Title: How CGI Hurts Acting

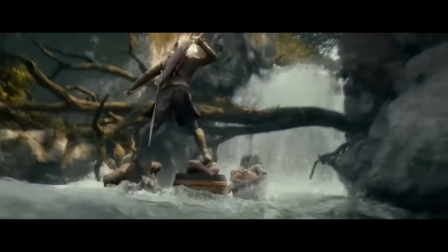979s
It's wholly unnecessary, marred further by not looking particularly good.
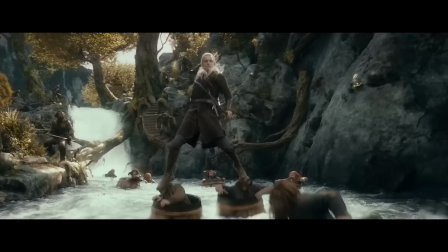985s
The entire sequence is, frankly, needless and doesn't do a good job at establishing space or distance.
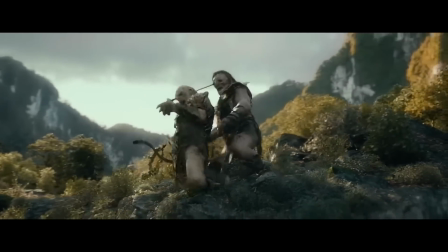990s
It just goes from water to barrel to dwarf to orc to elf until, mercifully, it eventually ends.
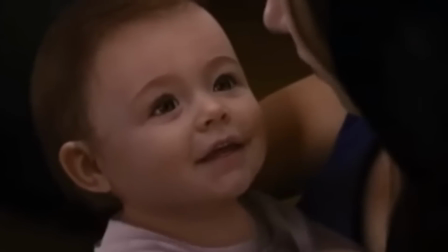997s
Another use of poorly placed CGI is the baby in Breaking Dawn Part 2.
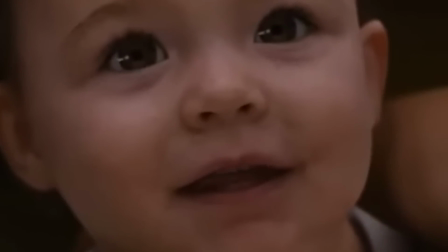1002s
This entire baby is CGI. I mean, come on, you couldn't get a real baby?
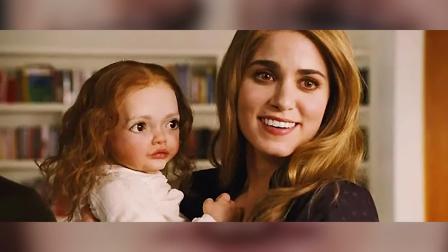1008s
Did this really need to be CGI? Granted, it's better than the puppet that they originally intended to include, but frankly,
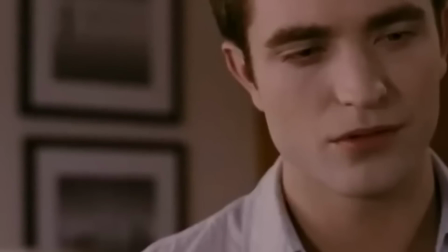1015s
it would have been a better idea to just reshoot the scenes if you need to replace a whole person. If Ridley Scott can do that on a moment's notice for all the money in
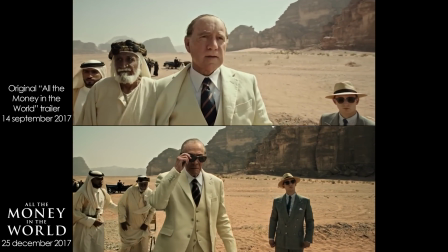1024s
the world, a $40 million movie that became a $50 million movie because of replacing Kevin Spacey with Christopher Plummer,
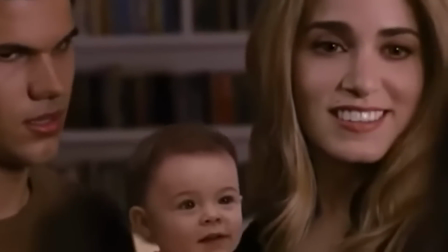1030s
then the $136 million budget Breaking Dawn Part 2 can certainly afford it.
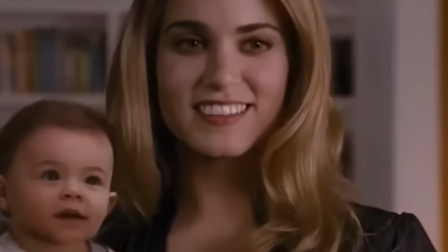1036s
In this case, it was a twofer. The CGI was approaching the uncanny valley, if not in it,
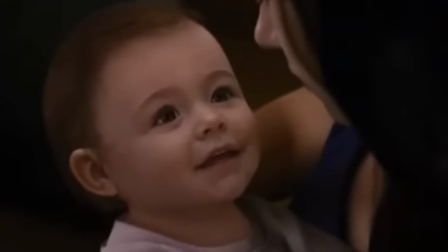1041s
and seems unnecessary because real babies do, in fact, exist and are able to play parts in movies.
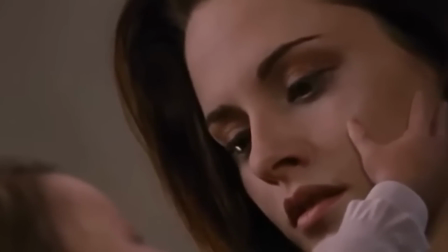1047s
The list for unnecessary CGI goes on.
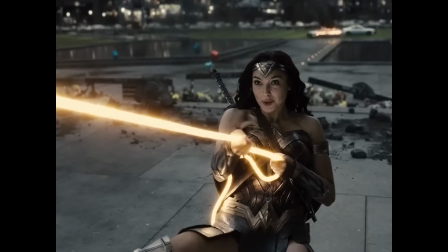1051s
Digitally removing Henry Cavill's mustache in Justice League, the kitesurfing scene in Die Another Day,
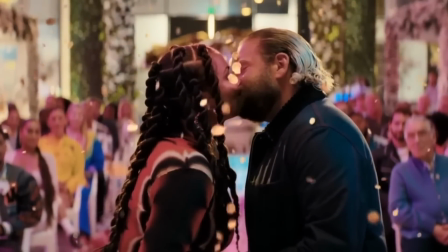1056s
the fake kiss between Jonah Hill and Lauren London in You People, the screaming goats in Thor Love and Thunder.
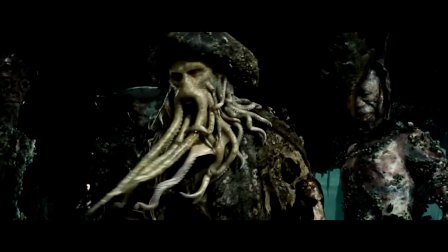1062s
Now, sometimes you do need to use CGI for whatever reason.
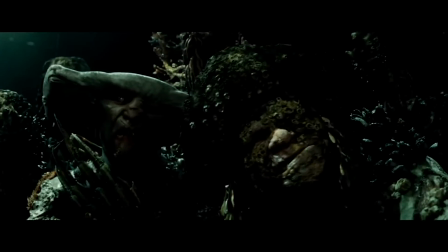1066s
And I'm not talking about MCU movies or sci-fi movies either, where the spectacle is sometimes the point.
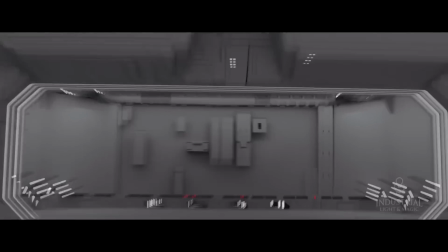1072s
I'm talking about how, logistically, it would be impossible, improbable, or prohibitive to get the shots the way you'd want in any other way.
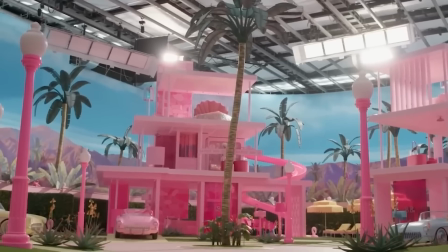1080s
The movie Rabbit Hole used the example of Barbie. Some practical sets were designed and built,
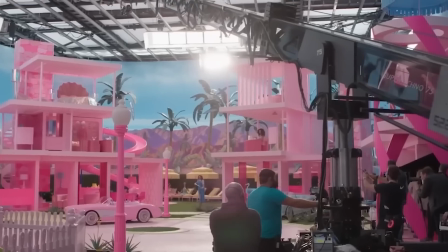1085s
but it would take too long and cost too much to build an entire city from scratch for half of a movie.
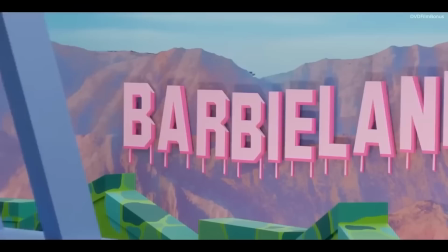1092s
So, you build the sets you actually need and fill the rest of it in with CGI.
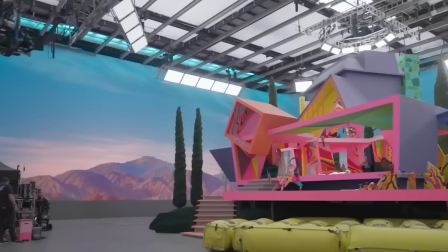1097s
The CGI has a narrative purpose here. It's used to give the notion of an actual living world, which enhances the story and makes it feel more real.
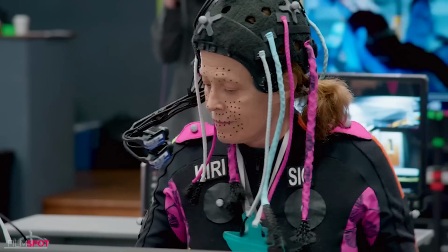1105s
It serves a greater purpose. As I mentioned earlier, CGI has gotten cheaper and easier to use.
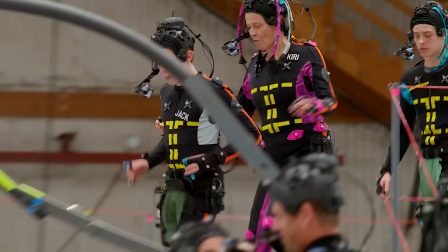1112s
Its use is already ubiquitous,
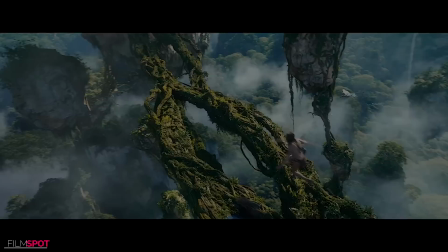1114s
but that's when creatives need to ask themselves whether or not they're using CGI as a crutch or if it's coming through in the clutch.
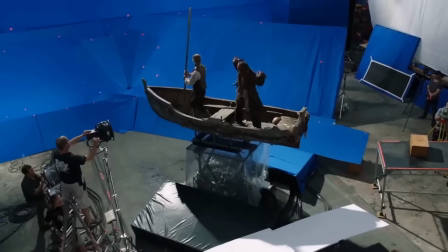1121s
Are they using CGI because it's necessary for the scene, or because it gives them more flexibility,
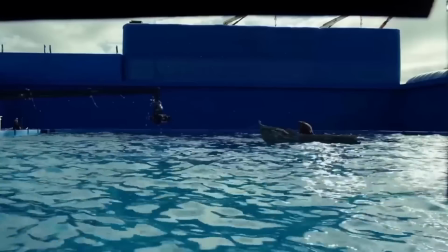1127s
or because it reduces costs, or because they have terrible time management skills and they really have no other choice?
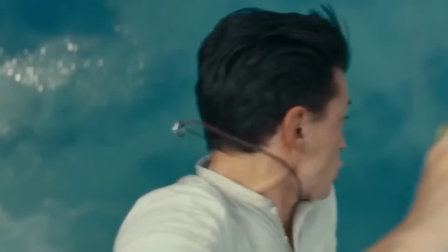1133s
Flexibility and reducing costs are valid reasons,
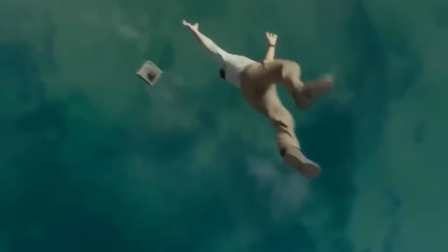1136s
but should always be considered in the context of whether or not it adds to or detracts from the scene in question.
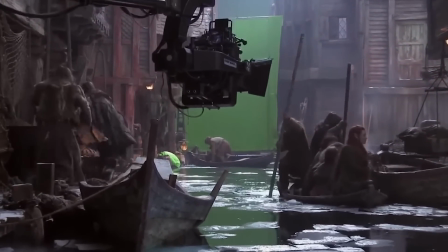1143s
Making the scene more flexible can be a good idea, but if it comes at the cost of an actor's performance, it might not be worth it.
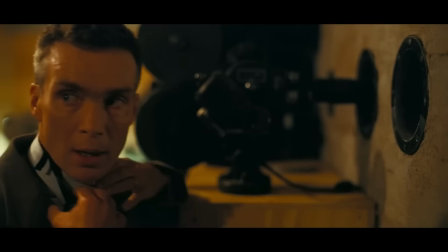1150s
People are still going to the movies to see interesting stories with great characters play out, and the CGI is meant to support that, not take away from it.
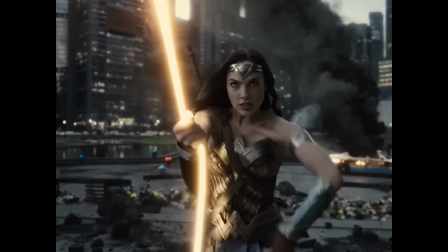1157s
The worst reason for adding CGI is terrible planning, which is more attributable to the people in charge that set goals and deadlines.
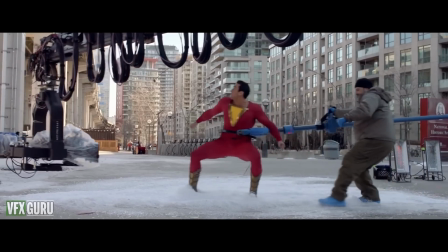1165s
On any given movie, hundreds, if not thousands, of visual effects artists at different studios try to create a cohesive, coherent product.
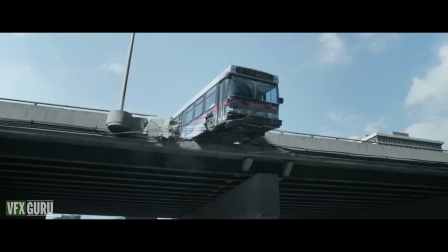1173s
To do that, they need good direction.
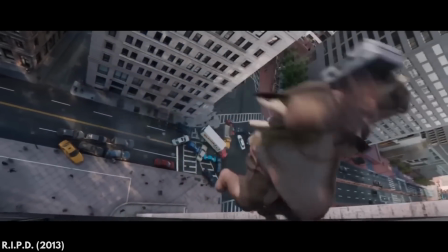1175s
If the people making creative decisions don't know what they want and keep changing their minds while keeping deadlines strict in order to meet a release date,
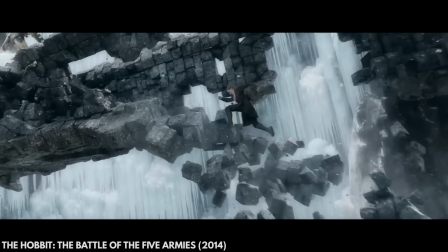1182s
the most an artist can do is work with what they have in the time that they've got. As often as not,
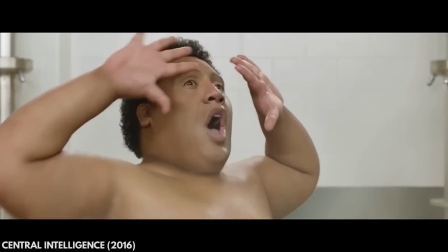1188s
bad CGI is just bad planning on the part of decision makers. CGI is here to stay.
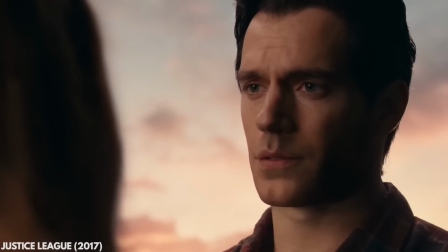1194s
It's too useful to get rid of it, and just like cameras, it's simply a tool. We shouldn't want to get rid of it either.
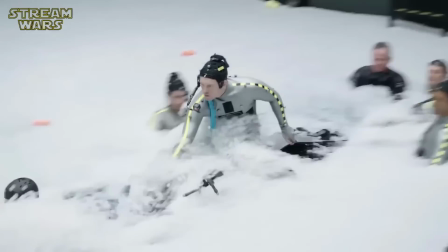1201s
Rather, the important thing is to find a happy medium. CGI is meant to support the film, the story, and the characters.
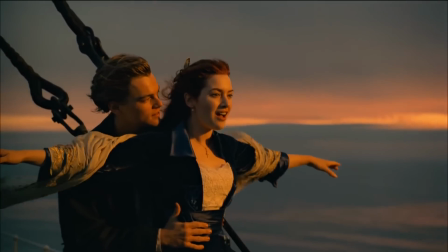1208s
It's not the be-all, end-all of a movie, nor should it be. Use it where it makes sense and supports the movie, and don't use it where it doesn't.